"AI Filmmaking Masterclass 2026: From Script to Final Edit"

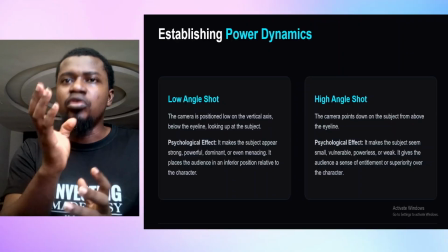You use a low angle shot. You prompt it in your prompting.
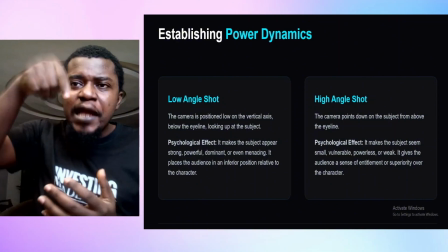You use a low angle shot. The other person that the strong man is speaking to,
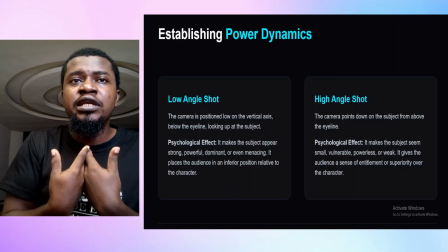you use a high angle shot on that person so that the strong man feels strong and the weaker person looks weak.
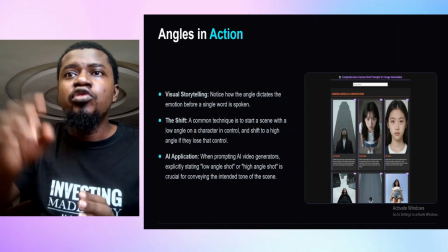Now, let me show you how that is going to look like. If you look at this shot, you have a low angle shot and a high angle shot, right?
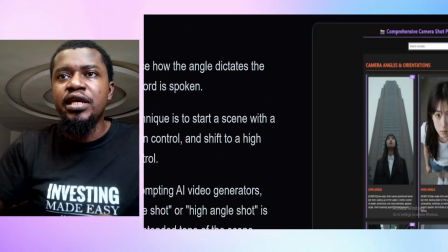If I can zoom in a bit, you see this first place here,
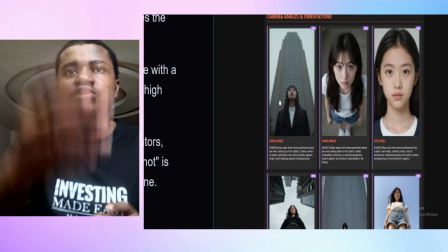this one is the high angle shot, is the low angle shot. The first one is the low angle shot.
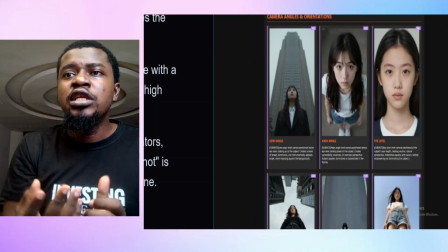And then the second one is the high angle shot. You see how the low angle shot, the person looks powerful.
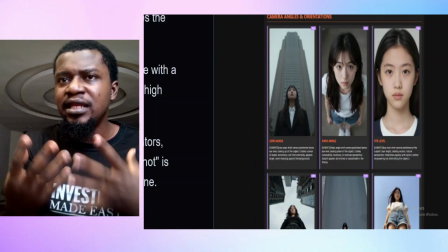It looks powerful. It feels like it's commanding the scene. Let me come down a bit.
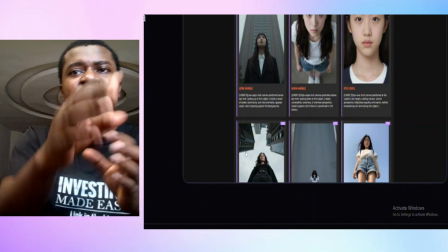Look at this photo here. This person feels powerful, right?
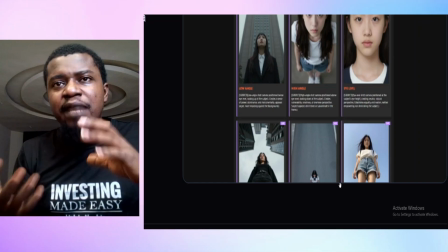Look at this. It feels powerful because the camera is coming from the camera has a low angle camera.
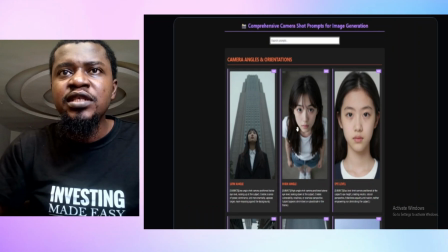And then if you look at this one here, this middle one, you see how she looks timid.
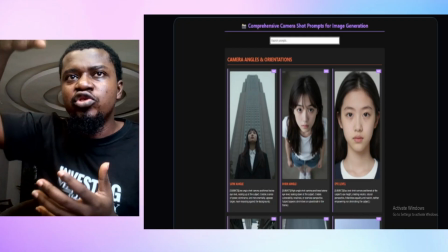She looks timid because it's an high angle shot. So use high angle shots for the subject to look timid.
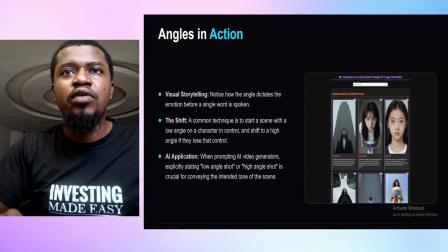Use low angle shot for the subject to look powerful. All right. Then there's different angle shots over the shoulder.
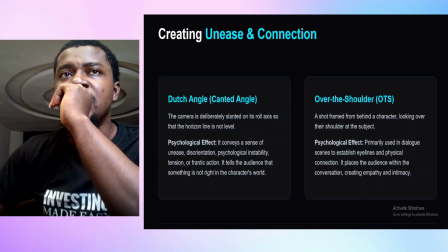Let me talk about over the shoulder because over the shoulder is very important when you are creating dialogue scene.
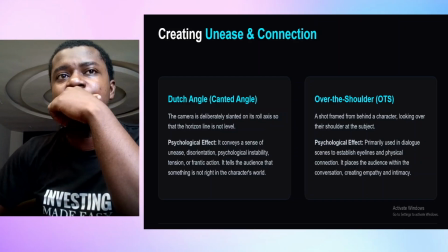And I'll show you when I go to Google Flow. Over the shoulder is very important when you are creating dialogues.
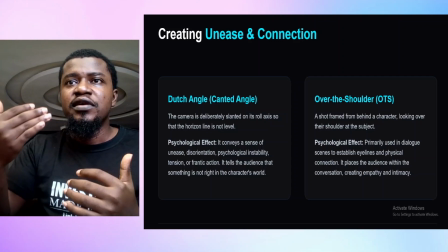Over the shoulder is basically the camera frame behind a character, right?
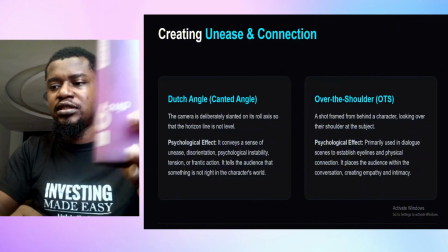So let's say you have this. Let me bring this thing here. You have this.
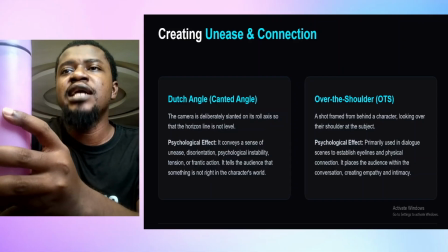This a character, I'm a character, right? If the camera is at the person's back, that will be over the shoulder.
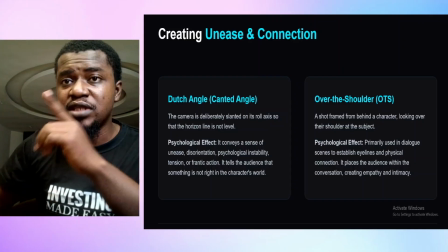And I'll show you how that look like. But it's very important when you are creating dialogue scene.
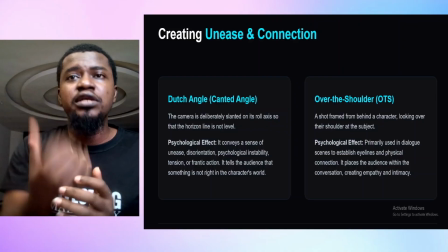If subjects are sitting across each other, it's very important that you use over the shoulder composition.
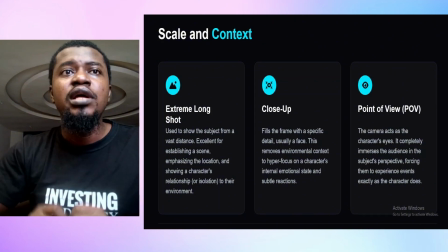There's also the Dutch angle. And then other points you need to know, there's extreme long shot, there's close-up shot, and there's point of view.
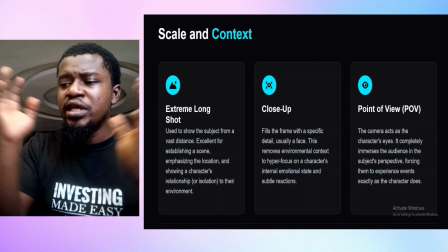We all know about point of view. We hear it every time in social media.
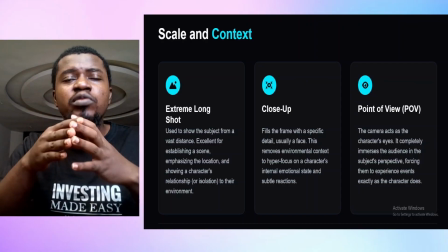But extreme long shot, when you create a vast distance, sorry, not zooming,
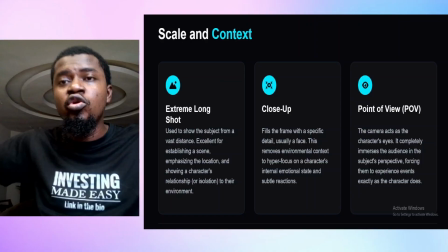when you create a vast distance, you want to show your environment, you use the extreme long shot.
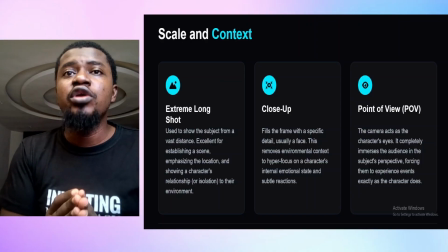And then close-up shot, when you want to show the person's face. Now, when do you use extreme long shot or opening shot? If you are starting your movie, you want to start with an opening shot.
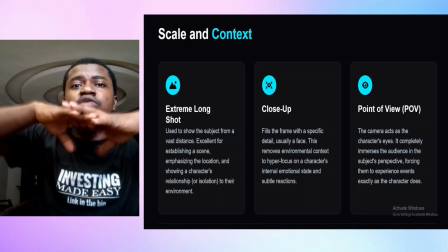You want to show the environment, right?
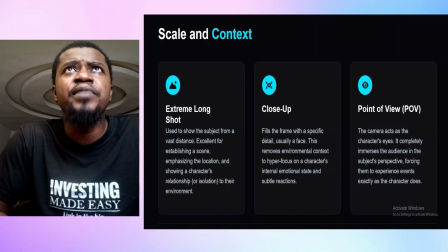So let's say you are opening a scene where the characters are sitting in the city room.
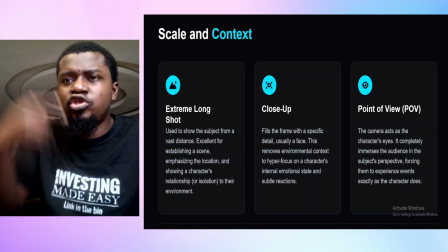You want to avoid starting that scene showing their face because the audience do
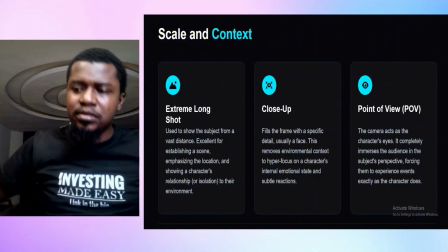not have an idea of where we are in this environment, where we are in this location. So you want to start with an opening shot, a wide shot of the environment. Let the audience, that's what I mean.
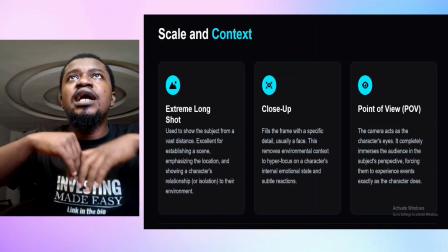Let the audience see the environment. If you are shooting outside, you can start with drone footage.
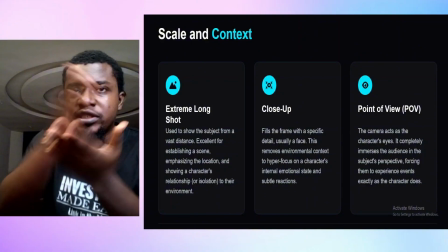Let the audience see where we are before you start cutting to close-up shots, detail shots, and those kind of shots.
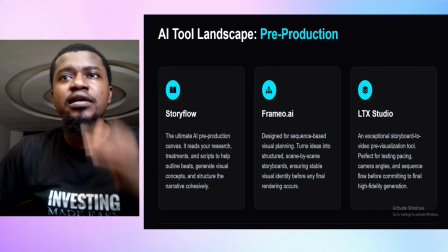All right. So there are different things you have to have in your pre-production.
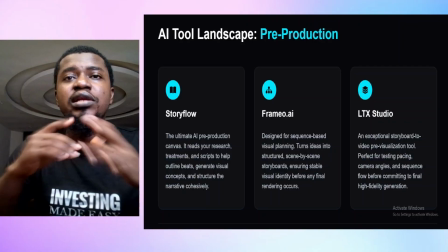You have to have your story flow and other things, right? You have to have your mood board and other things.
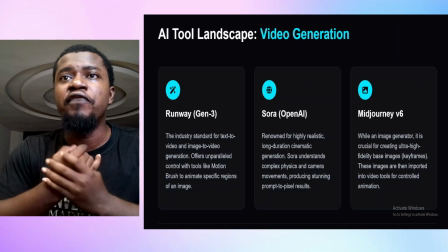So what are the options that are available to you for video generation? There's Runway Theory.
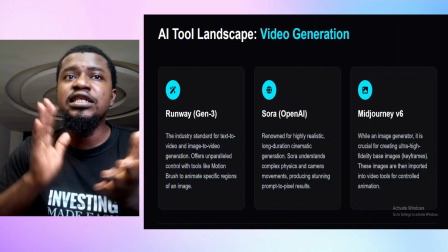Sora AI is really not in the market right now. There's Midjourney. There is VO Flow, which we'll use in this video.
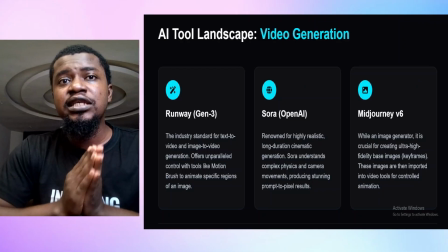And there is Seedance 2.5. Seedance recently released Seedance 2.5 and is the best video model out there currently.
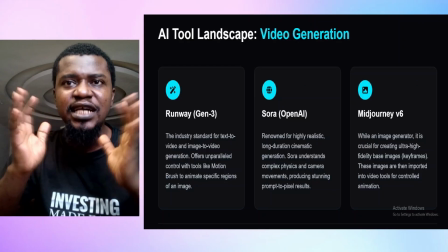Seedance 2.5.